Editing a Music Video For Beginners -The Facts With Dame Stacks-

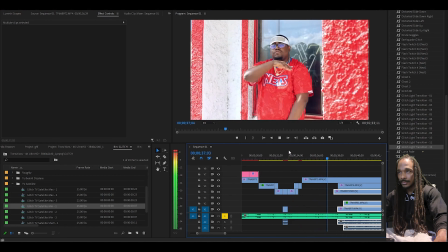(24:48) say that I'm cocky, you right, ain't no probably my confidence so fruitful.
Boom. Now we're gonna stop right there.
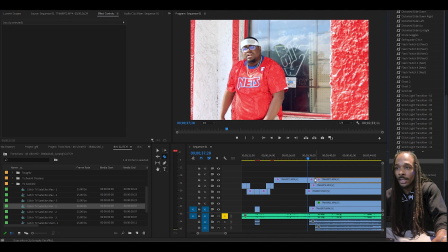(24:55)
So to stick with the theme of what we've been doing, we're gonna Luma smoke this one again so that it fades down into the scene underneath. Because when you use certain presets or effects, you want it to stick with a theme. You don't want things just haphazardly happening and all kinds of random shit everywhere.
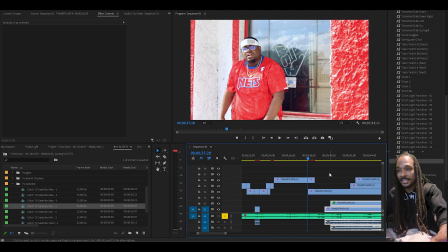(25:14)
You literally want stuff that kind of, it has to make sense.
You know what I'm saying? The crib.
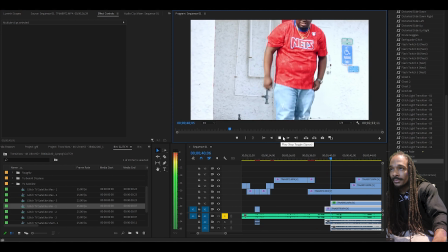(25:24) I'm the shit.
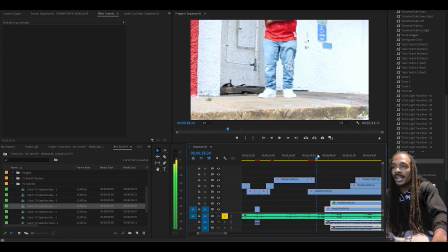(25:28)
Alright, so here's what we're going to do here. Because I was moving so slow and I don't like the way I shot that particular scene.
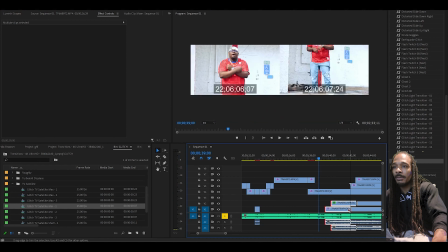(25:35)
We're going to do a little bit of fast pacing right here.
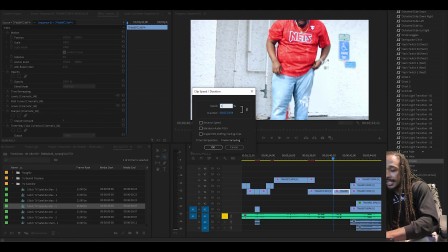(25:42)
And for no reason other than just so it won't be still. 1200.
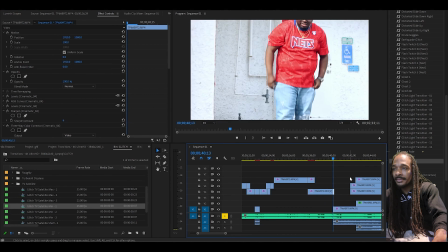(25:48)
And cut to the scene underneath.
Shit. Word of mouth.
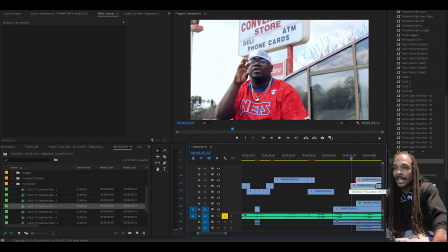(25:54)
Now, I want the slow pan up from his shoes back up to his body.
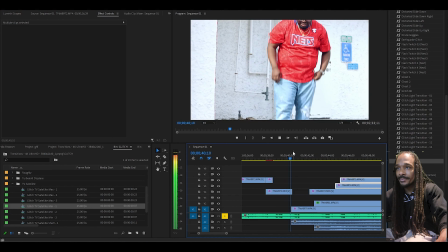(25:59)
That's the reason why we just wanted to get that little bit out the way. So, shit. We're going right back to that same scene that I just fast forwarded through.
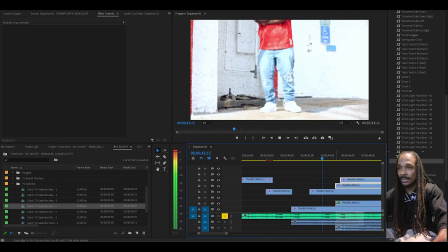(26:07) Word of mouth hit came from your chick.
Perfect.
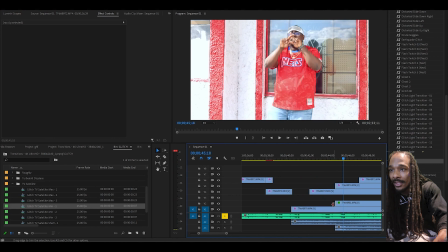(26:12)
Alright, so yeah. Drag this back. And like I said, we're not doing a whole video.
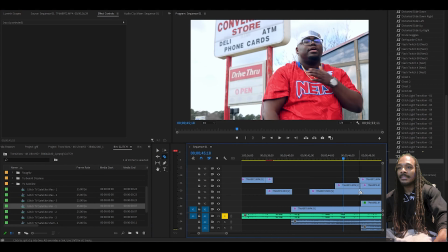(26:18)
I just wanted y'all to rock with me for about 30 minutes, you know, so y'all can see how it is that I edit. So we're going to throw a couple more effects down here. We're going to render things down so that y'all can see what it should look like once I actually do click render. And then we'll be good to go. Y'all will know how I basically start my video process.
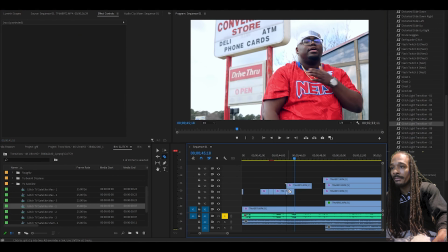(26:35)
It doesn't mean that's what I do every time, but for the most part, you'll get a good chance to see what I'm doing.
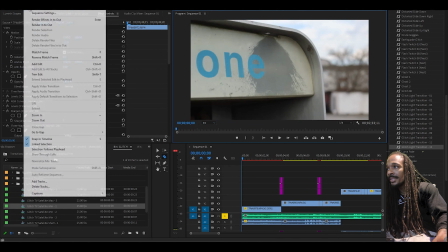(26:41)
So, file, save, sequence. You want to go to sequence, render, into out.
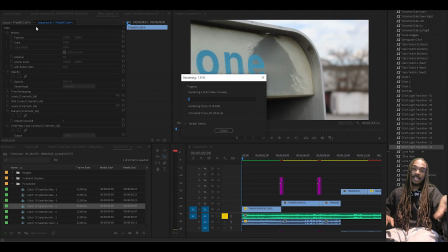(26:47)
The reason why you're doing this is because it renders everything in your video into out, whether it be effects or just a video clip in general. It does not matter. It's going to render everything. And that will allow you the opportunity to actually see what your video is going to look like without any skipping or messing up or anything along those lines.
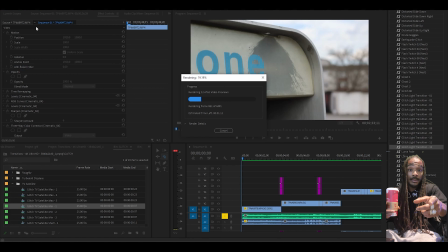(27:03)
So every now and then, and I should have saved. I didn't save. I should have saved. But every now and then, though, you want to make sure that you render in the out and actually look at what you're doing. Because you may think you know exactly what you're looking at or what you got going on, but Adobe's weird.
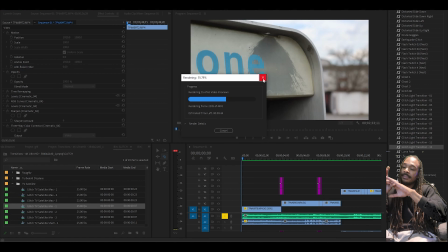(27:18)
I'm trying to tell you. Because the whole concept of rendering videos is like, once you learn the basics, it's literally just up to you to be creative. Like, the rules are meant to be broken. There's no right or wrong way to do anything that you see us doing. It's like, so if you get in there, you get to tweaking with things, you start playing around, seeing what different stuff do,
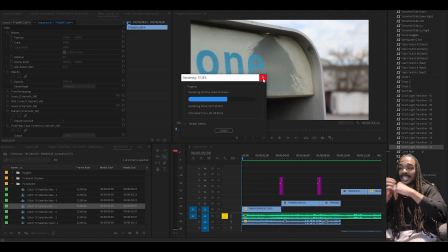(27:36)
getting footage that you don't really need just so you can see how an effect may play out. That is your best bet at getting good. No one can teach you how to be creative. You either have to have it or you don't. It's like, and the best way to get creative is to make mistakes. So definitely don't ever try to copy and paste what you see people online doing.
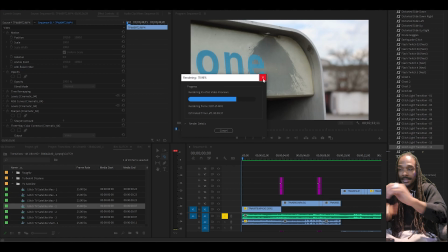(27:53)
Get in there and make some mistakes. It's like, trust me, it's worth it. You definitely will understand what I mean once you actually start getting nice. That's for production, that's for rap, that's for videography, that's for anything, that's for art. Doesn't matter. It's for skateboarding, riding a bike. It's like, yo, new tricks ain't invented because somebody did what they saw somebody else do. Somebody had to go be different.
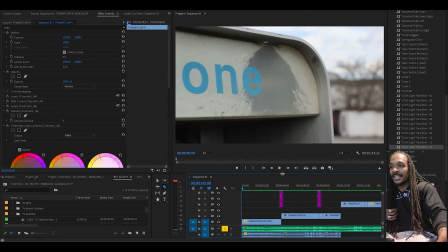(28:15)
But yeah, now we about to click play, give y'all a good idea of what this video would look like if this was it.
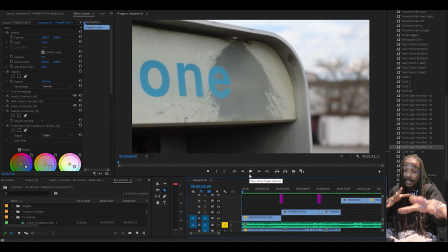(28:22)
Now mind you, this ain't it, it's gonna look different. But if this was it, what we got so far.
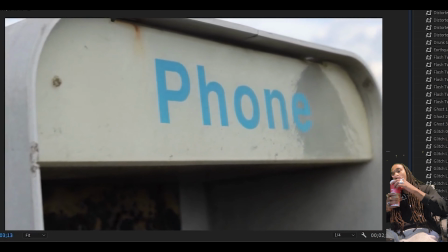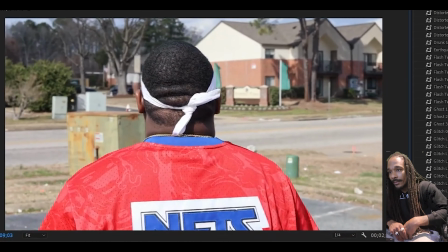(28:32) I don't even know why y'all play with me, man. Y'all know my body.
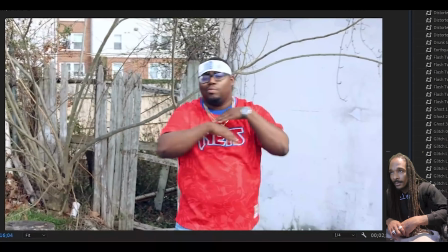(28:39) Look. Call me the cock, ain't nobody could stop me. I'm toting forbidden juice.
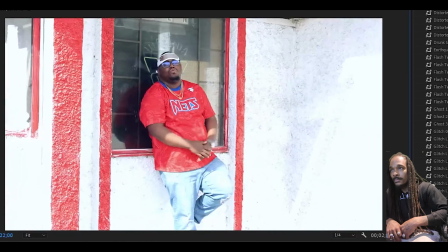(28:44) Say that I'm cocky and right, ain't no probably my confidence so fruitful. Get a grip, I'm the shit.
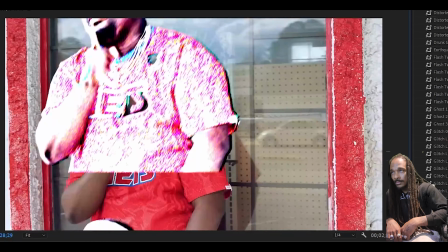(28:51) Word of mouth hit came from your chick. Call me the cocky, nobody can stop me.